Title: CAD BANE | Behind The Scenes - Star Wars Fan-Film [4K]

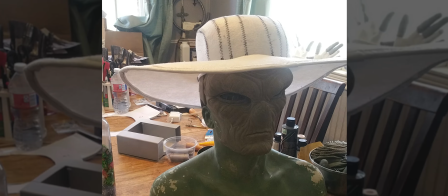And then I went and started making it out of actual leather. Well, leather does not actually make the shapes of Cad Bane's hat.
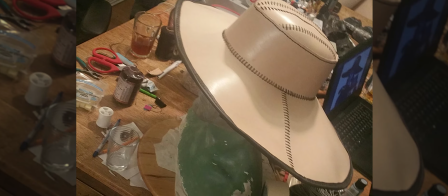So we had this other challenge where we're like, we can't make this cowboy / rice hat looking thing with leather because it's not bendable, it's not moldable in that way.
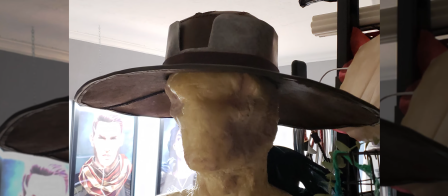So we had to figure out where to cut everything precisely and how to stitch it back up into a shape that looked like the silhouette of Cad Bane.
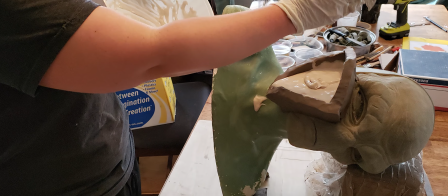After you've made this head, you have to carve it into little pieces,
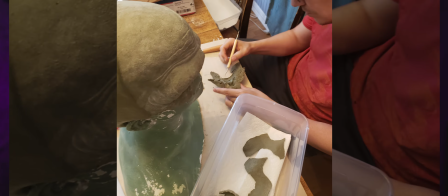and then each of those pieces become your molds that you then make into the makeup and then stick it back on your actor.
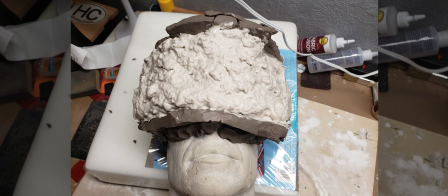And at this point, Cad Bane did not have a plate on his head. And we had never seen Cad Bane with a plate on his head.
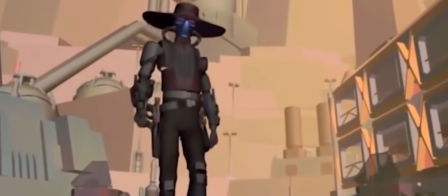No one had. As far as anyone knew, the last thing that ever happened to Cad Bane was he had a shootout with a young Boba Fett.
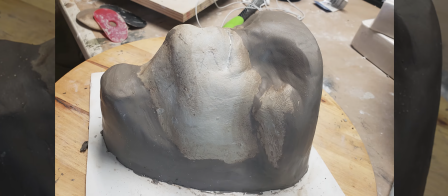Cad Bane was hit in the head and he was never seen again. Day came and I've got out my carving tools and I'm like, I'm gonna carve up this head.
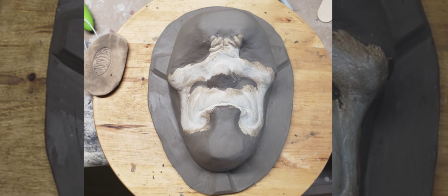We gotta get this moving.
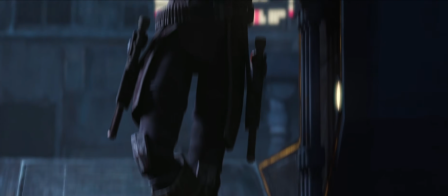And that's the day the episode came out for the Bad Batch with Cad Bane on it for his debut return.
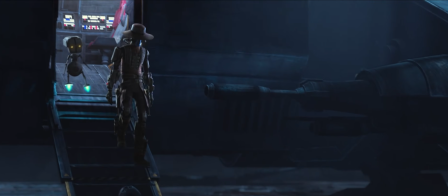And you didn't see him with his hat off, but Lucasfilm released a piece of concept art on their site that just down in the corner,
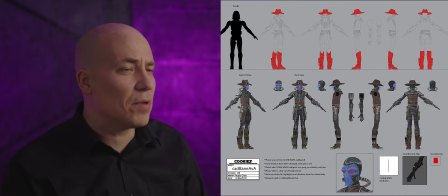it had this little shot of Cad Bane with a metal plate on his head.
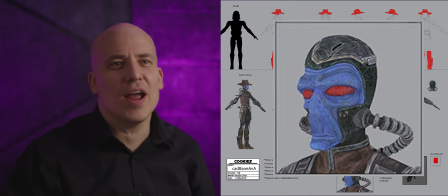I saw that and I was like, oh, that's how you answer that question of how he got shot in the head. It's brilliant.
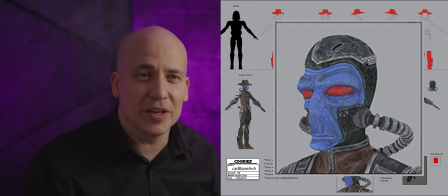And so I was glad I got delayed cutting up our carving, because once you've cut it up, you've cut it up.
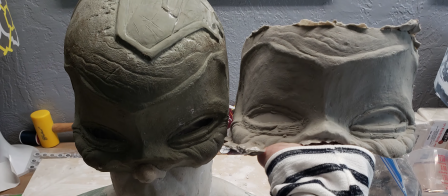There's no redoing it. Went back and immediately I carved this metal plate into his head onto our sculpture right before,
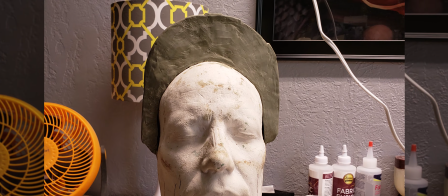and then right after that, cut the whole thing into pieces so that we could make our molds. The first time we tried to cook Bane's head, there was some failure involved.
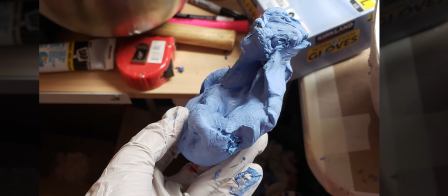Foam latex is kind of tricky. It's a science experiment. There's some chemistry involved.
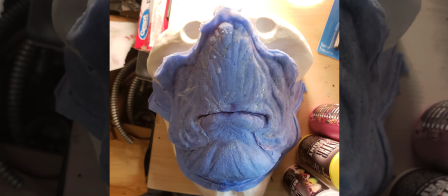It's like baking, but smelly. And if you don't get it just right, you don't pull it out at the right time, it just completely collapses into this goo.
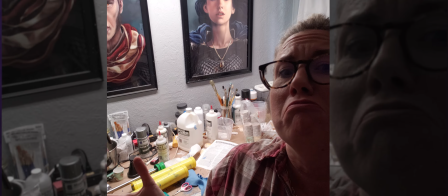So those heads failed, but we were using the Stan Winston school and we were eventually able to figure it out.
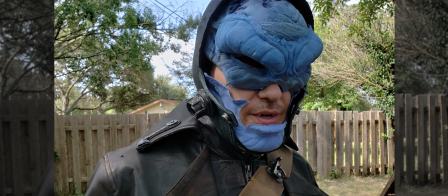We used them for lighting tests and coxswain tests, make sure that our colors were working. It turned out to be a good blessing in disguise.
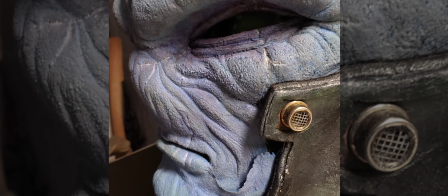Alexandria did such an amazing job painting this face. She would look at things like zones on the face.
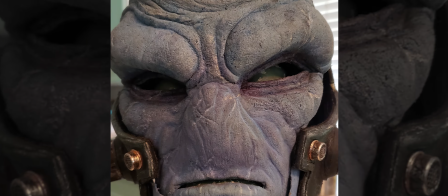On a typical human face, where does it have more yellows? Where does it have more reds? Where does the blood flow the most under the skin?
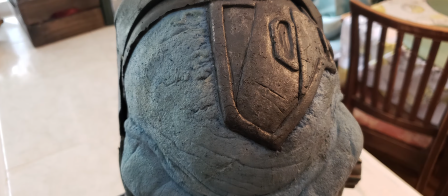And even though Cad Bane's blue and green and purple, she was able to add enough of that, it still felt like something that was alive.
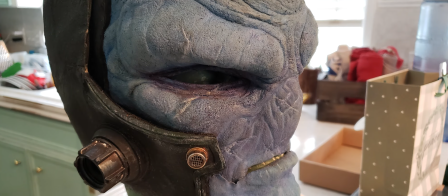To the point that a lot of people thought that Cad Bane's face was computer-generated imagery. They didn't think it was a real object because they just figured it couldn't be.
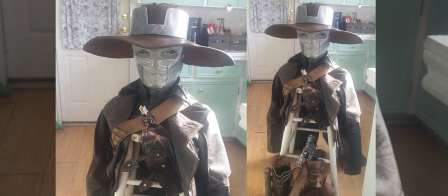Gotcha. Just like when you're doing a character design, a silhouette is what's most important to a really good character in their costume.
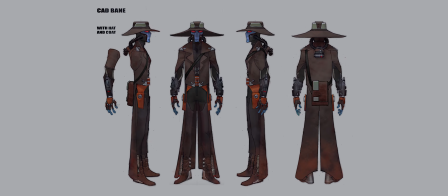Some of the early design challenges with our costume was that Cad Bane is a cartoon character and no human is really that shape in real life. How do we balance the silhouette of the character? One of the major ways we did that was with the feet.
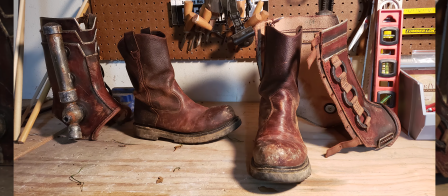Laura designed these awesome spats that go over the boots and help shape the legs and the feet.
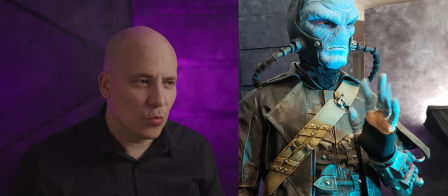And it balanced out those long fingers and a long head, such that when you look at it, it almost looks like his fingers are just normal length fingers. And his head just looks right. With the fingers, first we started with a really hard substrate.
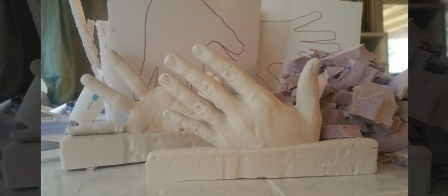They were unbendable and it wasn't working. We couldn't keep them on. There was no way to make this really practical because he had to be able to articulate his fingers.
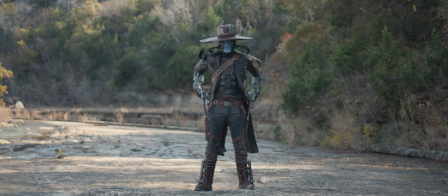Like spinning those guns was not going to happen with hard fingertips.
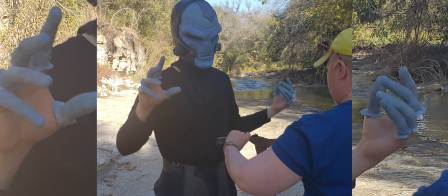The silicone was so much better because it was flexible and I was able to find a mix that I liked that was stiff, like real flesh.
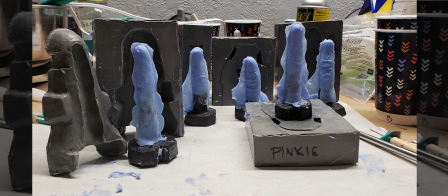We had to make them so slender, in fact, that the fingers were ripping every day. Anytime I'm twirling the guns or doing that, the silicone was ripping apart.
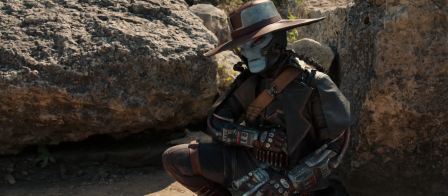When I would grab the toothpick, I couldn't feel it. So I just had to grab it blind.
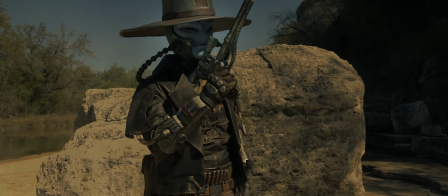I made kind of everything on the guns bigger to accommodate the length of his
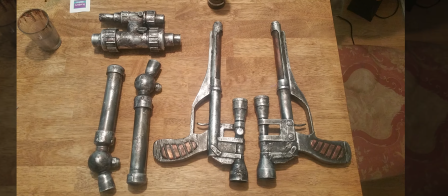fingers so that the fingers could go in and out and maneuver with those blasters in the way that they should.
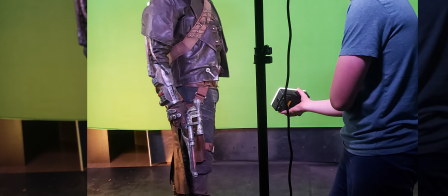Laura did all these amazing modifications to this great coat that she found. We wanted to do more than just make it feel like Cad Bane's coat, though. I wanted to take it to another level and add those extra layers of texturing that you expect from a film.
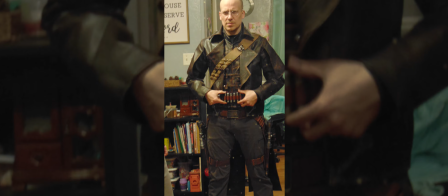Texture really, really matters because as soon as you put a camera on it, you start losing everything.
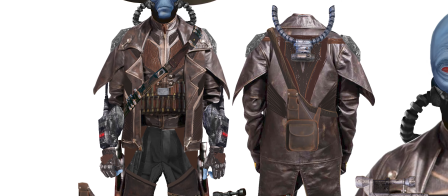I went in Photoshop and just put all these extra layers on, and then it was too much. And Laura, she figured out, okay, what's the right amount? And she went and stripped most of that out and then said, these are the right pieces,
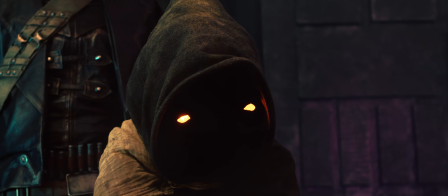these are the right places, and then we put them together and it really worked.
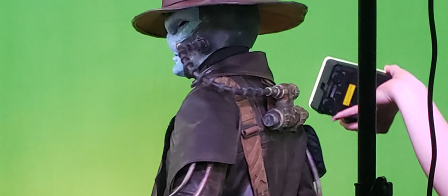He has this interesting breathing apparatus.
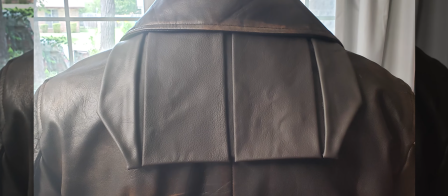We had to figure out how to get this thing to be on the back of the coat without yanking the coat back constantly or falling off.
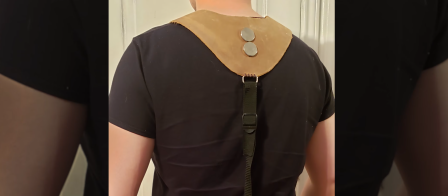It went from, we have a harness underneath, we use rare earth magnets at one point,
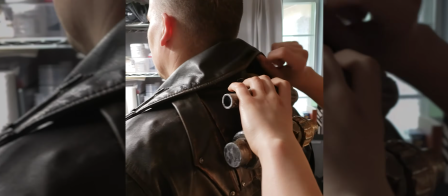and finally, we're just gonna clip it on with a little bitty leather band and some Velcro.
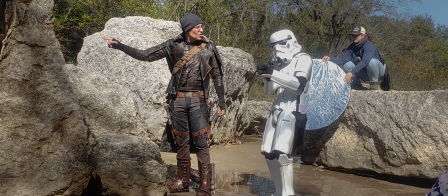I cut the sleeves and made like these new little gloves that pulled the coat tight on the arms so we could get the bracers over the coat.
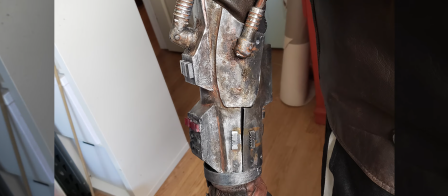It would have been extremely easy for his gauntlets to get really bulky really fast.
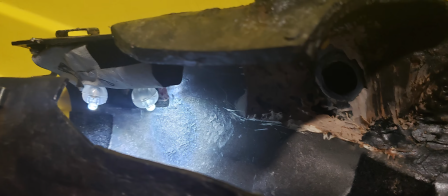So we had to build them a couple of different times before we really got them right. A lot of the ideas, a lot of the thoughts we had, it was just too bulky.
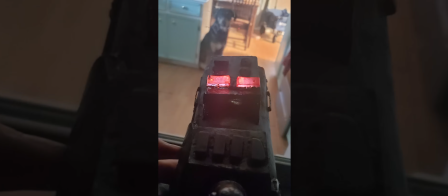Cad Bane is the type of character that can jump and roll,
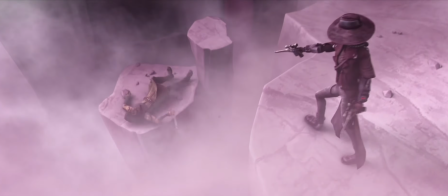and he can maneuver his blaster pistols and do all these things that you can't do if you have big clunky hands, if you have big clunky gauntlets.
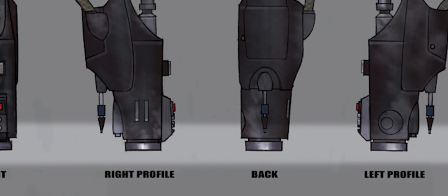Bane has iconic rings at the end of his gauntlets, and with our tight design, they would keep the hands from moving. The solution was to make the rings mobile, but still look like metal.
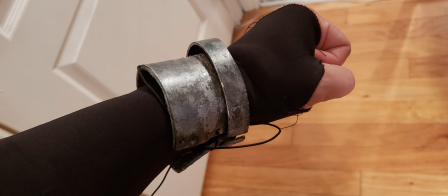So we took leather and PVC pipe, cut them down the middle, and laced them up like shoes,
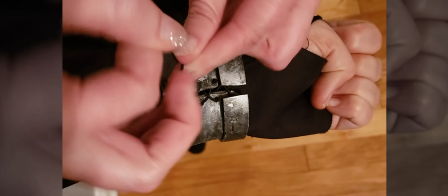and then kept it this really nice job of painting it to look just like the gauntlets, nice and silver.
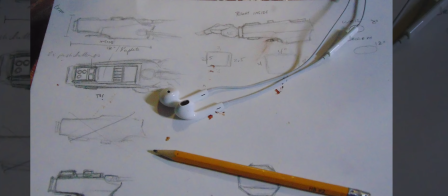I really pushed Laura when she was doing the design for this. How do we keep this shape, but make them sleek?
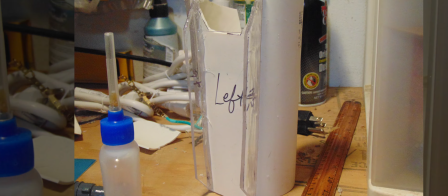She eventually settled on this idea of we made them out of PVC pipes.
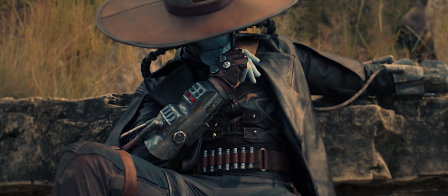We ripped the buttons off of an old blender. Other buttons were buttons off of power strips.
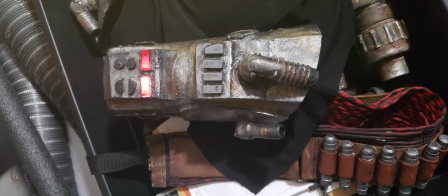Just like with all the props, we just slather them in Bondo so they would just look as grimy as I could get it.
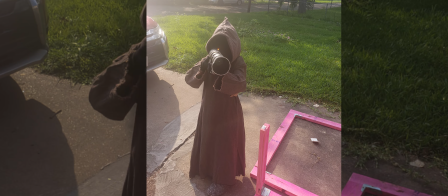Compared to Bane, Qualtech was so much simpler. Our biggest hurdle with Qualtech is that all Jawas are kind of the same.
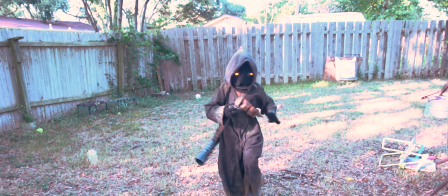So how do we make ours unique and alive and knowable?
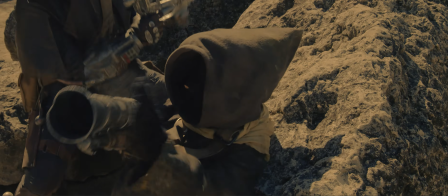That was really, really tricky. Our Jawa Qualtech was very important to this piece.
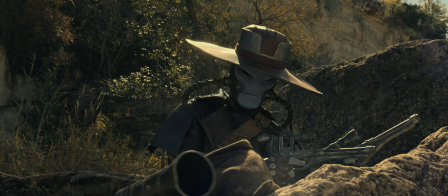It wouldn't work without the Jawa because Cad Bane is just unequivocally, he's a villain.
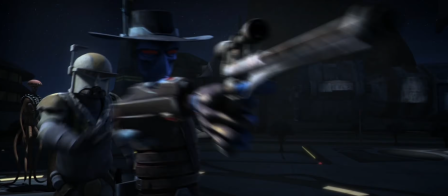He's a very mean character, always killing people, he kidnaps children.
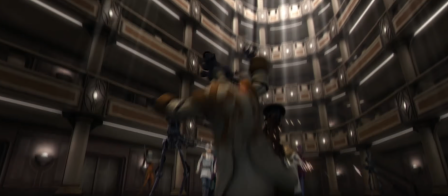He just does all kinds of just dastardly things. I mean, he's called Cad Bane for a reason.
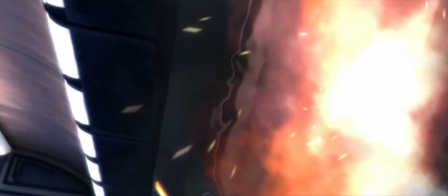While we love the character, we've got to have, as an audience,
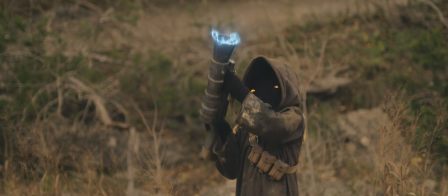a character that we can root for, a character that's a little more endearing, a character that's less villainous. Cad Bane has such a larger-than-life personality.
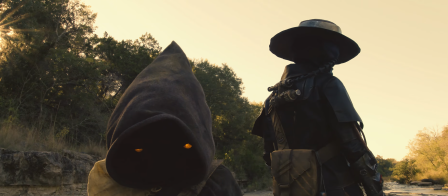He's not just cool, he's got all this swagger, he talks in a unique way, he goes around with his toothpick.
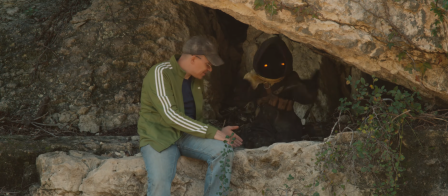How do we have a character that can hold their own with Cad Bane on screen and not just get completely swallowed up and disappear? Part of the dynamic you want with characters is contrast. And because Cad Bane is so serious, having a character that was so silly, it really showed you how serious, how grim Cad Bane is. We also got to see how skilled he is.
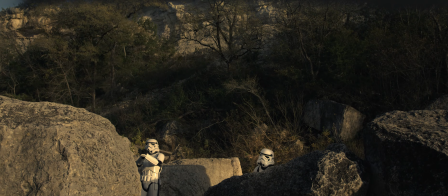Our Jawa, is shooting things crazy in the air, whereas Cad Bane's going around picking off dozens of stormtroopers.
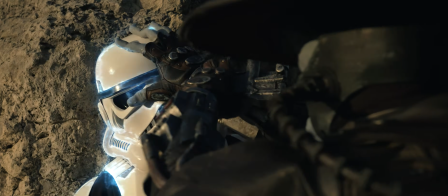Because Cad Bane's so villainous, it would be easy for him in a film like this to just feel like a cold-blooded sociopathic killer.
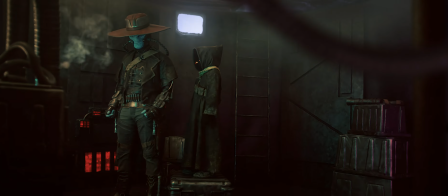And so having our Jawa that he could play off against, where we could see him do things like be willing to work with the Jawa and give her her gun back,
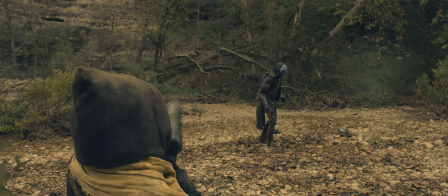not killing her when she electrocuted him. Things like this give us just enough of these enduring qualities where we see these glimmers of humanity. Maybe he's not quite as bad as we know he is. I mean, he is not a good guy at all.